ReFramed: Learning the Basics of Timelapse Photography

The weather is so good this morning. We've got a really beautiful sky coming in the background here, and this mountainscape is just going to light up like fireworks on the 4th of July. Let's do this.
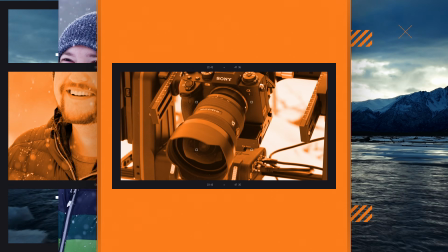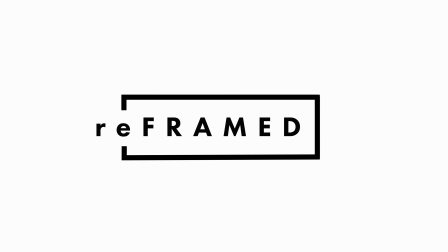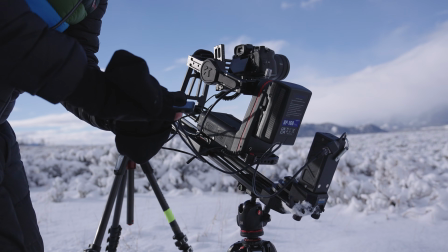(0:28)
This series is about exploring new techniques and gaining knowledge from some of the top professionals in both the photo and video field.
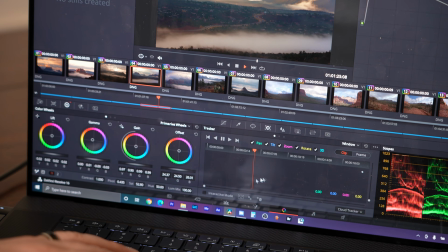(0:35)
From motion control work to editing, color grading, and lighting, this series will cover it all.
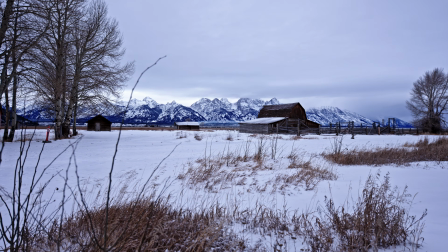(0:40)
Our first subject is creating beautiful cinematic time-lapse photography, something I've done once or twice before. I'm Drew Geraci, and I've been shooting time-lapse professionally for over a decade,
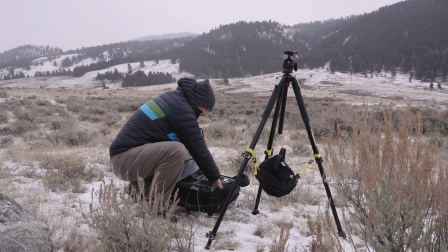(0:49)
and I've gotten to work with clients like Steven Spielberg, David Fincher, and Alejandro Inarritu, just to name a few.
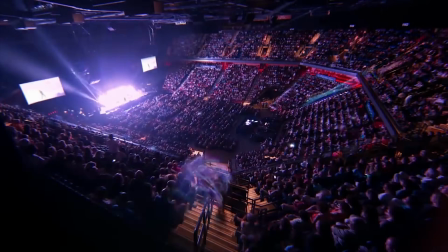(0:55)
Time-lapse is used in film, TV, commercials, and of course social media for a wide variety of uses.
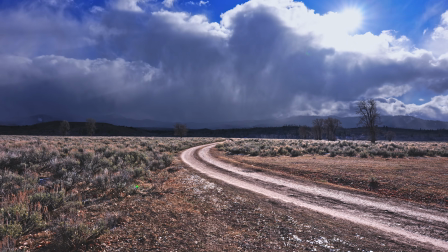(1:00)
In today's ReFrame, I'll be showing you not only how to capture a cinematic time-lapse, but I'll also show you how to plan,
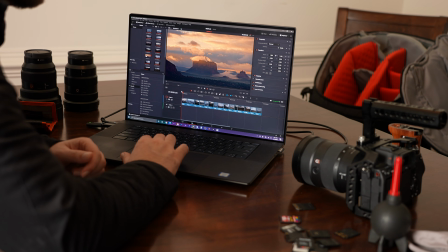(1:05)
compose, and process your final shots using a simple mirrorless camera and your laptop.
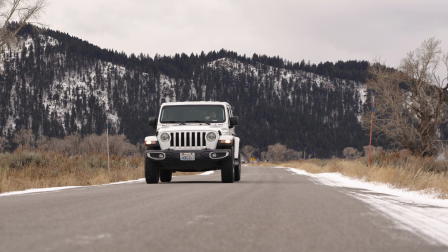(1:14)
Before you even start shooting, the first thing you want to do is you want to go out and scout your locations. Location scouting is really important because it allows you to go out there and see what you're going to shoot beforehand. There's a lot of different elements that can really ruin your time lapse.
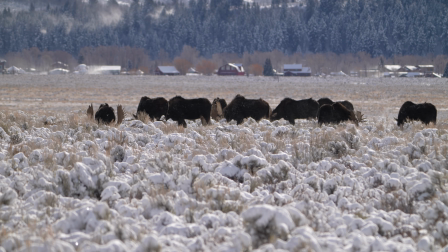(1:26)
People, cars, wildlife, all those things come into a factor. And other things when you're out scouting is you want to make sure the location that you're scouting is open.
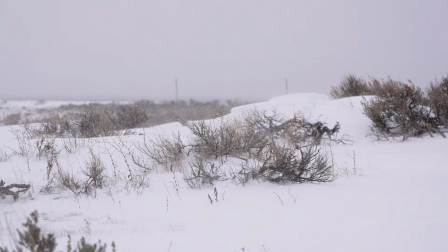(1:33)
Just on this trip alone, we've gone to a couple different locations, and due to snow or just due to the weather, locations have been closed.
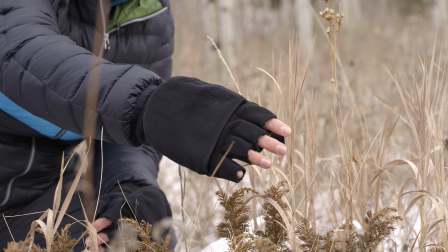(1:40)
When we're out scouting, we also want to look for the composition. There's a lot of little elements out here. So if you look down here, we've got all this little foreground elements, and you would think they make really nice time lapses,
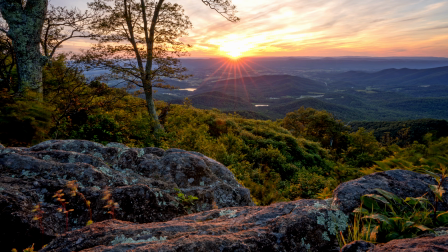(1:48)
but here's what's going to happen if the wind pushes up. These are just going to vibrate, and it doesn't really look very professional.
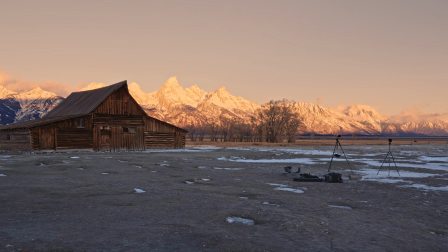(1:53)
So look for like wide open spaces.
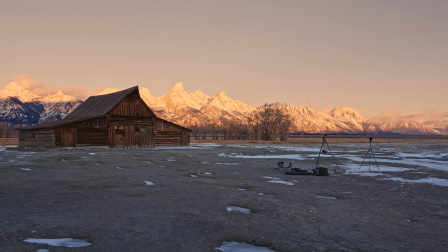(1:56)
You want to be able to create those layers naturally in the camera, and then you also want to have foreground objects to give you depth as well.
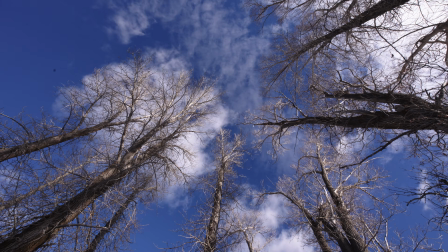(2:04)
When it comes to time-lapse elements, the more of them you have, the better.
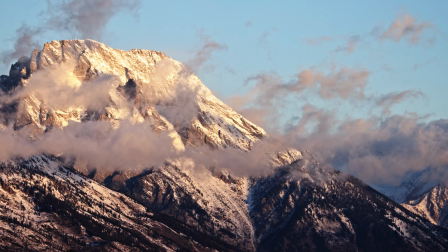(2:07)
In this instance though, we're just going to focus on clouds, shadows, and light, but you can practically time-lapse anything so as long as it moves.
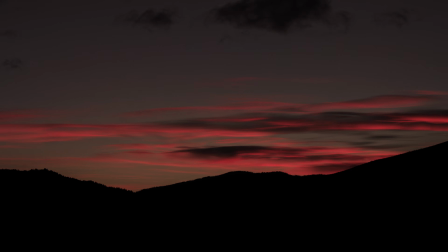(2:14)
Clouds make for great time-lapse elements because they're abundant and relatively easy to capture without having to wait hours to get something special.
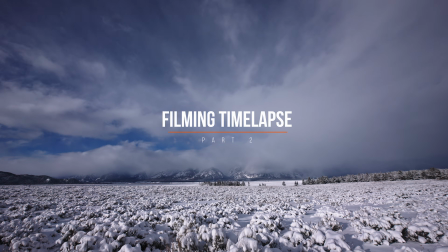(2:20)
Once you've found that perfect location that gives you the elements you need to create a time-lapse, that's your cue to set up the shot. We just found our perfect time-lapse location.
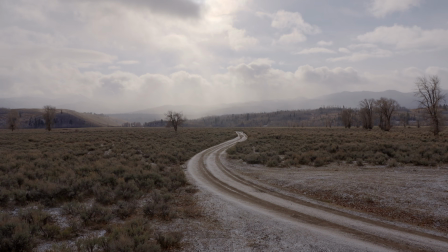(2:28)
You'll be able to see that we have a really beautiful foreground, middle ground, and background, giving us a really nice dynamic shot, and it's gonna make for a really wonderful time-lapse. Anybody can do this. It doesn't matter what kind of camera you're using. All you need to have is a tripod, a camera, and an intervalometer. So let's get set up. All right, so I'm using the Sony A1. I'm pairing it with the 12 to 24 G Master. This is probably one of my favorite lenses because it's perfect for time lapse. You get these really wide open vistas like we have out here, and this lens just captures all of that beautiful gloriousness. Now, I am also using an internal ND filter on the back of the lens here, and it's a 10-stop ND filter. So that's gonna allow us to drag the shutter or create longer shutter speeds out in the broad daylight like this.
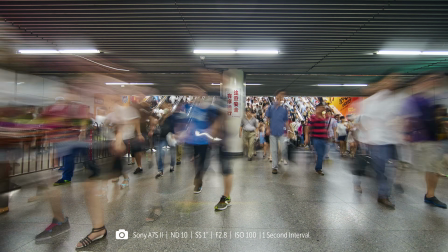(3:10)
Dragging the shutter will also allow you to add motion blur to both people, cars, and wildlife during the daytime, which helps create a more cinematic feel. So I'm gonna go ahead and set it up.
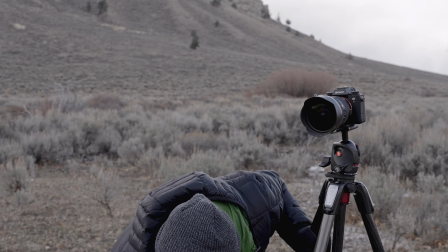(3:23)
And then we're gonna go ahead and frame up, take my lens cap off. Pro tip, camera doesn't work without the lens cap off.
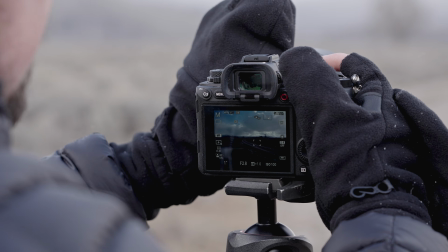(3:29)
So we're gonna go ahead and frame up our shot. So I'm gonna be setting this somewhere in the 21mm range.
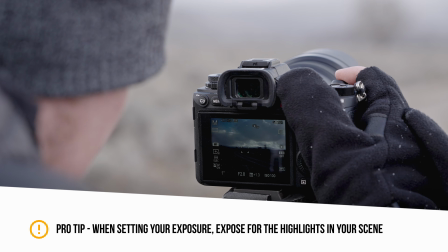(3:40)
There. And I always make sure that I check focus in both areas.
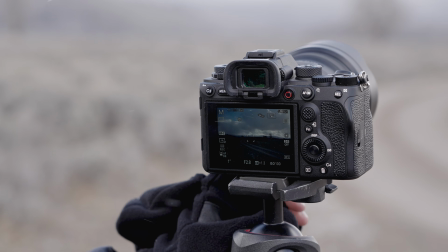(3:46)
So I'll turn the autofocus on, I'll wait for my green box to come up here, and then that's gonna allow me to know that that's in focus.
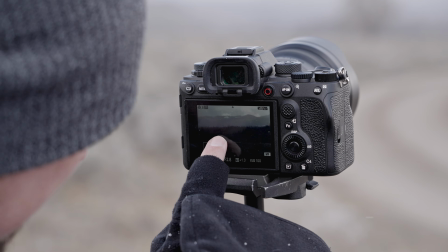(3:52)
But I'm also going to punch in the camera and just look around, and using the touch screen, I'm just gonna go through here and see, yep, everything looks in focus.
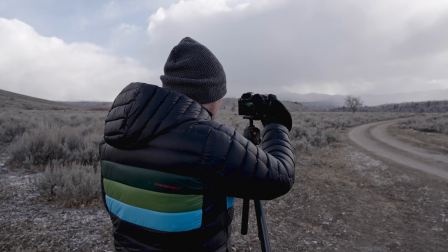(4:00)
This is great. So I have my shutter speed set at half a second.
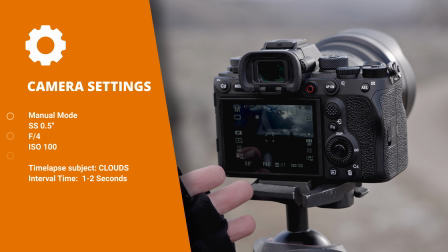(4:05)
I'm using f4.0 right now, and I'm set at ISO 100.
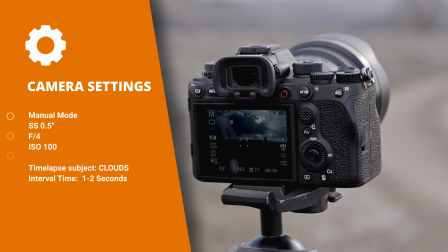(4:08)
This is gonna give me the cleanest image possible, and it's also gonna allow me to really bring out those shadows, midtones, and highlights in post.